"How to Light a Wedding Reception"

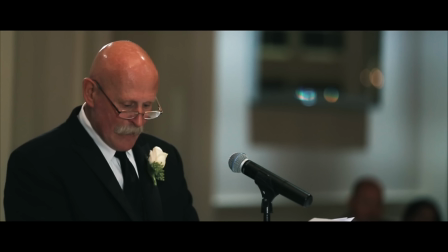25:37 it seems very flat and the background very isn't that motivated it's kind of boring
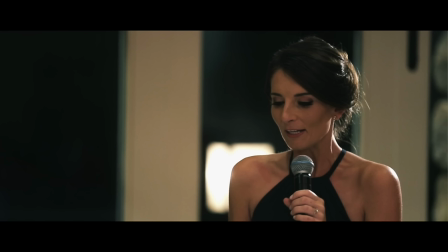25:42 it's tough you know it's very tough so this is the same wedding we have some kind of light on the right giving a hair light very sharp and harsh it's just the background you know there isn't much of
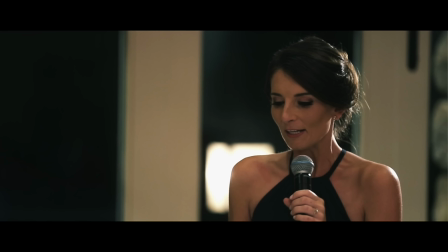25:54 a background so the way to fix that is to control where the person giving the speech is and what direction they're facing you know you have to think about background lighting and then actually you know are they talking to the guests are they in the right direction it all depends
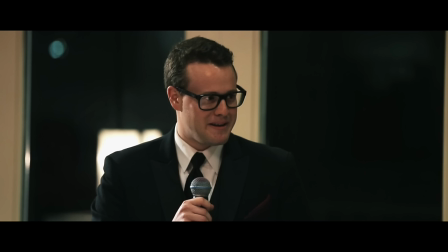26:11 so here's one more from that wedding um the background doesn't work but the lighting is a little better the hair light is a little bit too on him uh so if the hair light was angled back a little further just to get it on the shoulders and not the side of the face
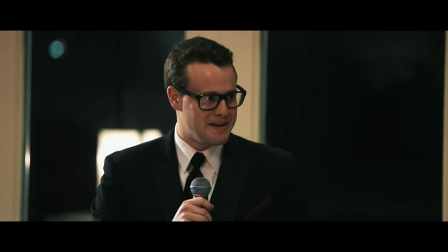26:26 that would be better um but yeah it's okay so this is the shooting the bride
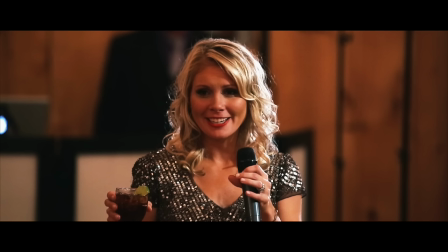26:32 wedding um and we have very tungsten but the hair light is very strong. As you can see on one of the poles on the right, we have Adido, which is giving the hair light and just hitting pretty much the back of their head, giving that hair and a bit of illumination there.
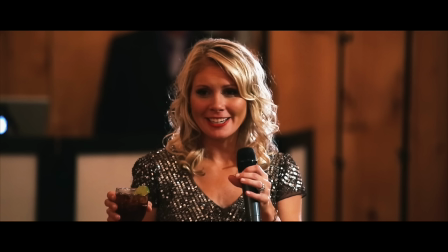26:49 But then to the right of the camera, you know, more facing the person giving the speech, we have Adido, which is also set to tungsten, softer, giving a little bit of illumination, but I feel like the hair light is really overpowering and could have been turned down a little bit.
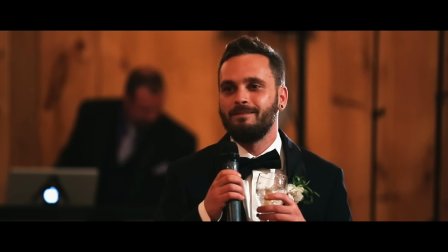27:06 Here's the same angle, but at a different moment. And this works pretty well. You know, he's angled a little better so that you're getting, um, the hair light is working really well, but honestly, I would have moved the Dito to the left side of the camera so that you have, um, the light,
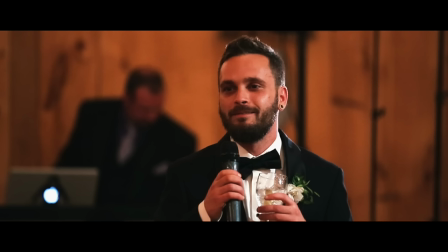27:26 the fill light illuminating his face more squared up to the person giving the toast and then of course the background matters and it was a little tough because of the venue but we have the DJ right there and especially the Apple logo light and then the pulls for the speakers
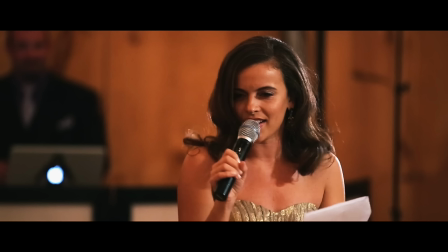27:42 are a bit distracting so if the background was better that would be good and if we moved the the LED a little bit that would have helped but the hair light looks pretty good on that one so here's one more angle all the same things but just at a different moment thank you for watching please leave a comment below let me know if you have any questions about lighting in general or the gear involved check out the descriptions for links to all the gear that we talked about and of course credits for all of the filmmakers who submitted their own films for this video but until then thank you for watching see ya